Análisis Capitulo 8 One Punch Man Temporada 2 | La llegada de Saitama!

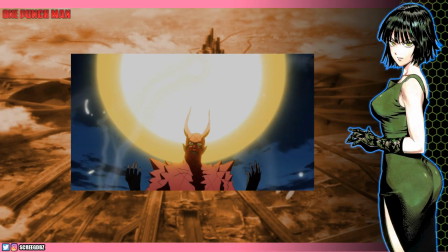4:02 El demonio rojo, no recuerdo su nombre, comienza a preparar una onda de energía que funge como un presagio a un despliegue animado que solo remarca la calidad de las personas que trabajaron en este episodio.
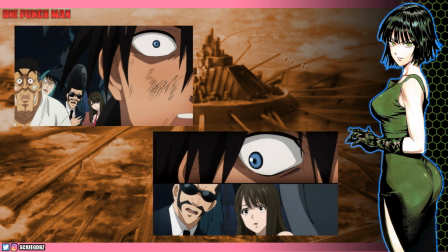4:15 Es aquí cuando el desarrollo de personajes como Sui Ryu entra en preparación para recibir un progreso argumental.
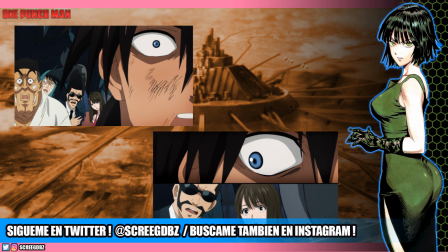4:21 Especialmente en los planos que se presentan, vemos que el ataque del demonio impactará en las personas inocentes ahí presentes.
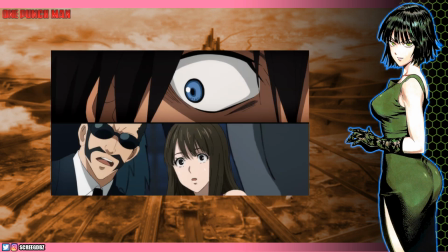4:28 Aún así, Sui Ryu mantiene su egoísmo interno por preocuparse solamente por el bienestar del presentador y de la sensual chica que acompaña a este último. El primero le debe pagar por haber ganado el torneo y es por eso que Sui Ryu quiere salvar al presentador.
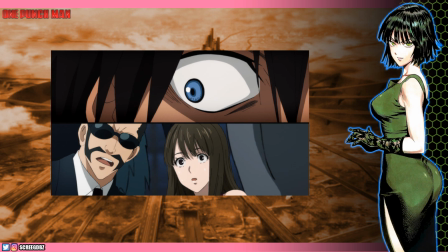4:43 Y luego la mujer debe salir con Sui Ryu y por eso también quiere salvarla. Es un plano bastante simple, pero que en contextualización del personaje y del momento, nos transmite un gran punto de inflexión en la psiquis del personaje.
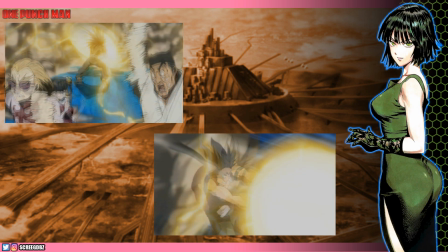4:58 Lamentablemente, la hermosa animación de Studio LAN es opacada por la aplicación del desenfoque como es de costumbre. Básicamente, me fue imposible conseguir una captura de esta escena sin que estuviese desenfocada o borrosa por el efecto del ghosting.
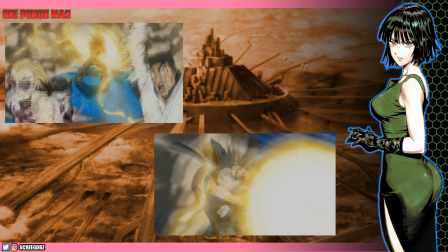5:12 Más allá de eso, se puede ver que la escena maneja tanto efectos de arrastre como un juego de delineados en los personajes que enfatizan la fuerza de la situación.
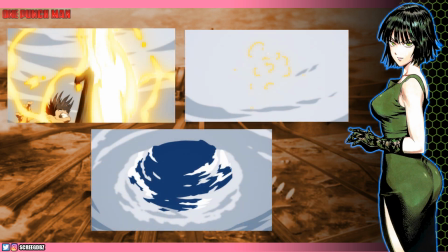5:21 Sui Ryu patea el ataque al cielo, abriendo un gran agujero en las nubes, muy similar al momento en donde Saitama derrotó al Rey Marino.
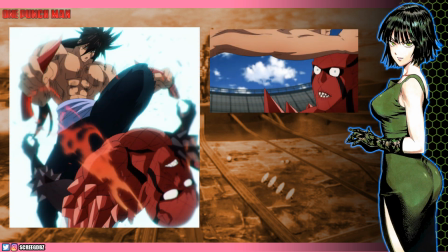5:29 La batalla se torna súper violenta con el rodillazo hermosamente compuesto, desde lo sonoro a la cara del hombre demonio. Presuntamente, la animación de esta sección corresponde a Yen BM, un animador freelance que tuve el honor de poder contactar en el pasado durante mi inmersión en todo el mundo de la animación.
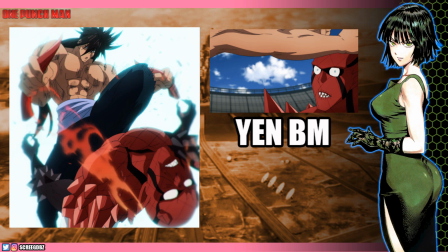5:49 Es un animador sin igual al que guardo mucho respeto y gratitud. Tenemos trabajos de él en incontables series y películas, pero el que más destaco es su animación del Rasengan de Boruto en el episodio 65 de su misma serie.
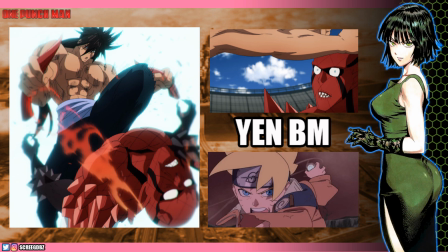6:03 Obviamente reconstruí la escena del rodillazo para que se pueda apreciar mejor este increíble dibujo.
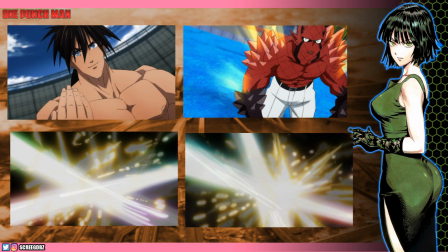6:09 La batalla de Sui Ryu contra el demonio sin cuernos entra en su etapa final con un recopilado de efectos de luz que me encantó ver implementados para asemejar la velocidad con la que estos dos sujetos luchan entre sí. Más allá de eso, la escena previa a este momento con las luces deja mucho que desear,
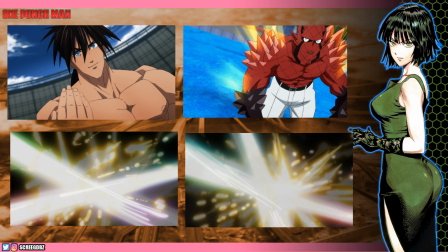6:26 ya que es totalmente estática y solamente se mueven esas luces sin mucho detalle que ver, y obviamente en el manga fue mucho más impactante. Más allá de eso, se omitieron ciertos diálogos o momentos o golpes que estuvieron presentes en el manga, pero aún así no presentan una gran cantidad como fue en el capítulo pasado.
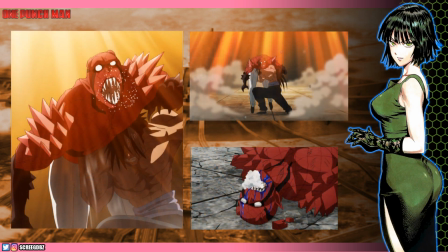6:44 La cosa termina con la impresionante paliza de Sui Ryu al demonio bajo una dirección impecable. Solo basta con ver las imágenes para notar el cuidado y calidad que se quiso imprimir en la victoria de Sui Ryu.
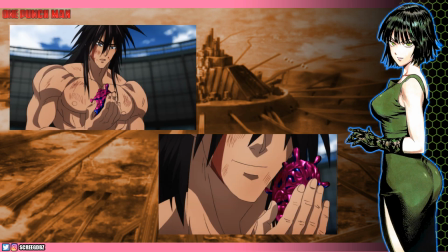6:57 Enfocándome en la trama, que nuestro protagonista de momento haga referencia a la posibilidad de ingerir una célula Kaijin, es algo que da ese toque de intriga y giro argumental que el espectador disfruta de ver. Da mucha más emoción a la trama y creo que lo manejaron bastante bien,
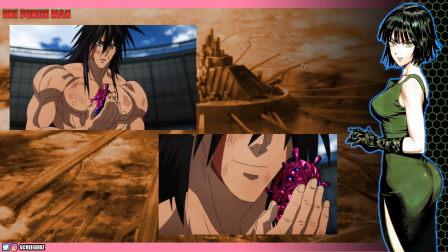7:13 ya que la situación no fue ni lo suficientemente rápida como para que no genere tanto impacto, ni tampoco perdieron mucho tiempo en dicha situación.
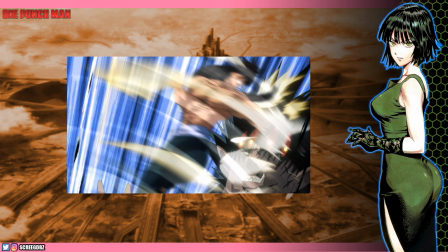7:21 El jefe final está delante y Sui Ryu entra inútilmente en acción bajo un desenfoque realmente horroroso. Algo que quiero remarcar es que el sonido también estuvo bastante pobre en algunas situaciones.
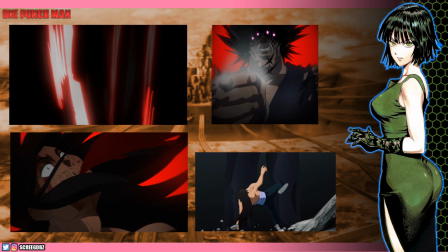7:36 Hubieron frames con un enfoque bastante llamativo, como el fondo negro con líneas rojas que dan mucha más fuerza al golpe que recibió Sui Ryu.
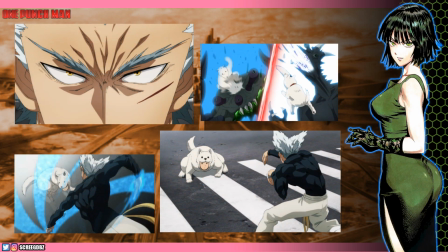7:44 Por poco y nos olvidamos de Garou, quien comienza a enfrentarse con Watchdog Man, el cual sorprende a más de uno al demostrar que posee mucha fuerza pese a su apariencia perruna. La animación es bastante básica, se nota una gran diferencia entre el bajón de calidad a lo visto antes de este punto.
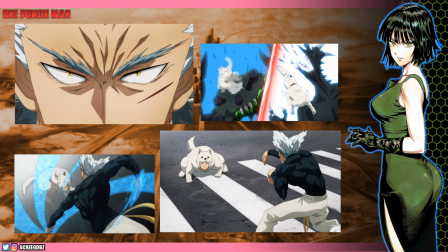8:01 No es algo preocupante ni que alarme demasiado. De hecho, es algo bastante entendible, ya que la animación principal está en la batalla dentro de la arena del torneo.